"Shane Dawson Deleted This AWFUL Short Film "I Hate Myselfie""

No, because why would you have to go stand next to any particular trash can? You can stand anywhere in the whole world. You're just writing in jokes that don't feel natural and I don't like it.
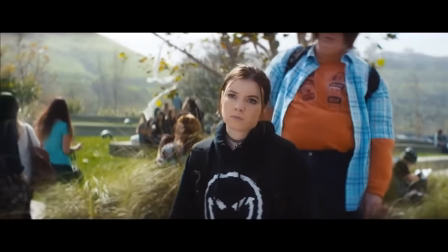(8:25) That's Kelly. She was pretty much the Jay-Z to my Beyonce. Mmm, I see more like the Lydia to your Beetlejuice.
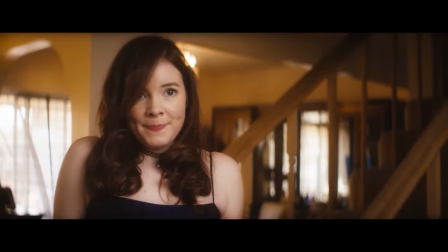(8:31)
Cherimi Lee was Shane's resident sad girl actress for this era. For some reason, I've only seen him put her in something where she has this holdback ponytail and two antennas of hair. Like, we have other options. A lot of people commented in my Not Cool video that she is now a successful voiceover artist for lots of anime shows, so good on her. Here's Shane describing Kelly and his relationship.
She even came out of the closet to me. It was pretty emotional.
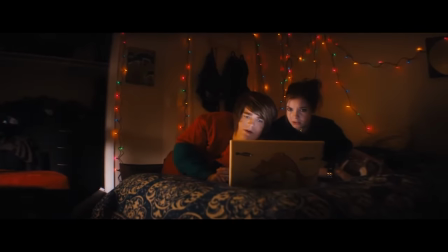(8:54) Are you looking at the guy? No. Are you? No. Well, then let me show you something really crazy
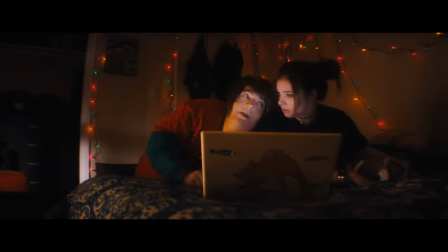(9:02) That was your idea of an emotional coming out scene How would you show two characters getting married have them vlogged in the town square?
But anyway, Kelly has some sort of question for Shane remember this moment because this is why the story doesn't work later.
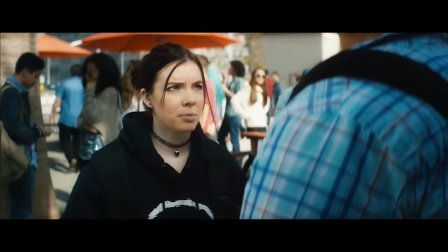(9:17) Will you go to prom with me?
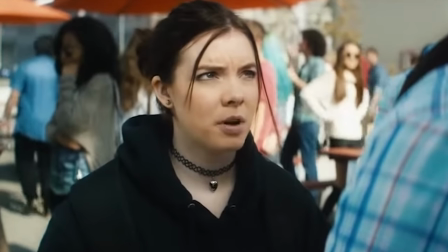(9:18)
Only if you let me color match your foundation that day because someone has powdered your face with orange tang as though you're the queen of the space station.
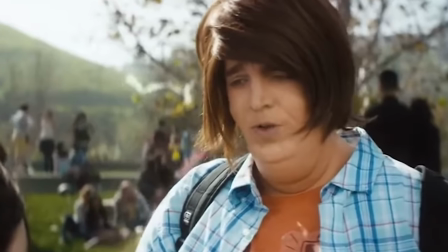(9:26)
This poor girl. Justice for Jeremy.
The principal put you up to this? I keep telling him I'm not dying. I just have that dying kid resting face.
Yeah, I agree. There is a lot of death and destruction happening on your face right now.
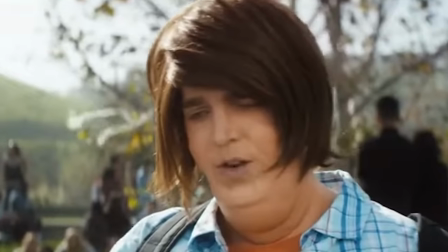(9:37)
This double chin prosthetic looks like a neck goiter. The latex piece is not wide or like jowly enough to make this part look thicker and his neck look wider.
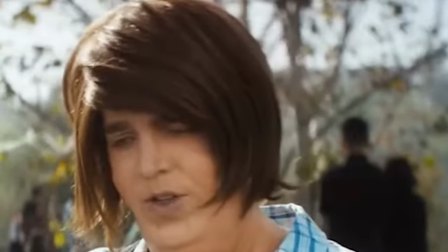(9:47)
So he really just kind of looks like a bullfrog. And then the hair just dwarfs his head even more.
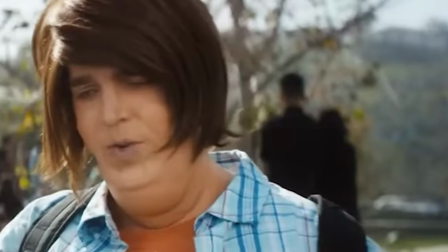(9:52)
Also, I noticed that the appliances painted a flesh color, but they didn't add any red undertones to it.
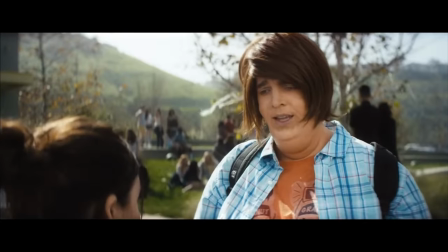(9:57)
I would stipple on red and blend that out because it looks very lifeless and fake, like he's some sort of less confident leather face. Before we go any further, I want to thank the sponsors of today's video, Every Plate.
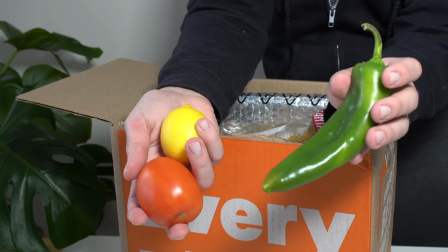(10:07)
Every Plate delivers pre-portioned ingredients and recipe cards delivered right to your door contact-free. You know, I've tried three or four different meal kit services before this, and all of them were just a little too expensive for my taste.
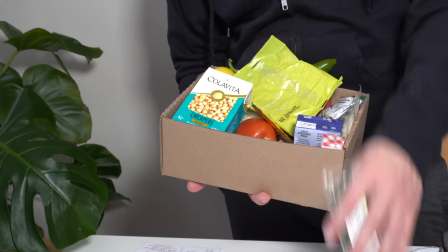(10:19)
EveryPlate gives me the same fresh, delicious food for a much better price.
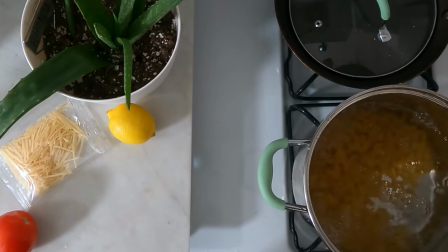(10:23)
These recipes come together in about 30 minutes, which is much faster than even a single trip to the grocery store for me, where I will end up buying a lot of extra stuff that I don't need anyway.
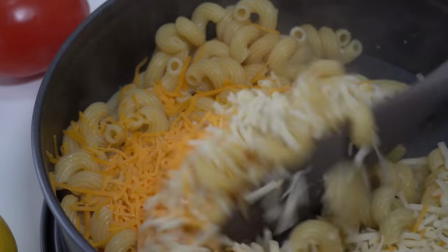(10:32)
And since I'm getting just the right amount of ingredients, I'm not wasting money, and each meal ends up costing about the same as a cup of coffee.
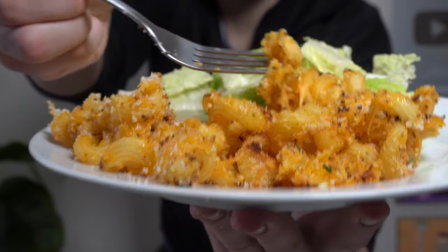(10:38)
Look at this gorgeous meal I made in no time using that easy-to-follow recipe card. Oof, so good. I want it again. And it was so much healthier than ordering takeout from a restaurant. Get started with EveryPlate for just $1.99 per meal, plus an additional 20% off another two weeks by going to EveryPlate.com and entering the code NickDaramio199. That's up to a $100 value, so visit EveryPlate.com and use NickDaramio199 to save, baby.
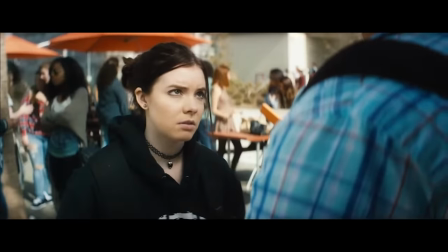(11:04)
Now, let's get back to this video.
I know it's dumb, but I really do want to go. The only time I've ever won a dress was at my grandma's funeral, and I didn't even get to enjoy it.
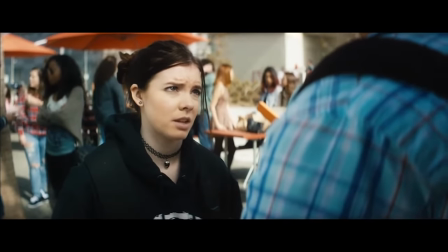(11:12) I had to change into something that would cover up my boobs so I could carry the casket.
Yeah, funerals are tough. Honestly, I'd rather be at a funeral, open casket, because then I would at least be looking at the face of somebody I care about. Like, this whole exchange didn't have a punchline. It was just an unusual thing to say that nobody laughed at. Like the time I asked my doctor if my high blood sugar was because I had such a sweet ass, he said no. Oh, you guys, I obviously blurred and censored the vomit.
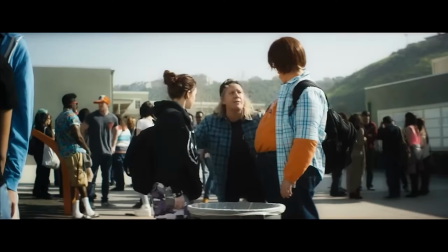(11:37)
You're not going to see anything, but there's vomit.
You guys didn't eat those fish sticks, did you? They were really, really old.
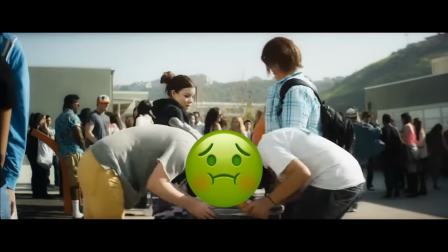(11:44) F***ing really, really old. I'm gonna tell somebody! Aaaaah!
A cartoonishly low-class older person and fake vomit in one scene? At what point do the audiences of Shane's movies qualify for natural disaster relief from the government? Even this fake vomit thing is annoying because you can see one girl holding the water bottle of her fake vomit liquid in her hand when she does this, and the other guy has it in his sweatshirt pocket that's facing the camera. You can say maybe those are just bottles of orange juice, but why are they holding bottles of orange juice when they do this gag?
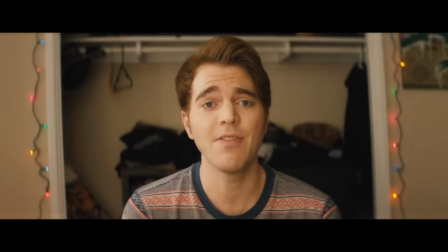(12:15)
That's stupid too.
Before I knew it, it was already time to lie on the floor and have my mom help me zip up my tuxedo pants.
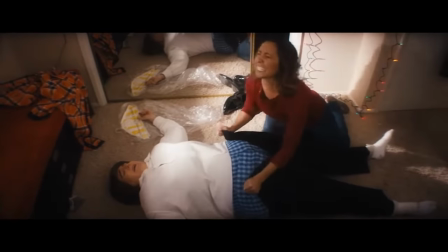(12:21) I'm sorry!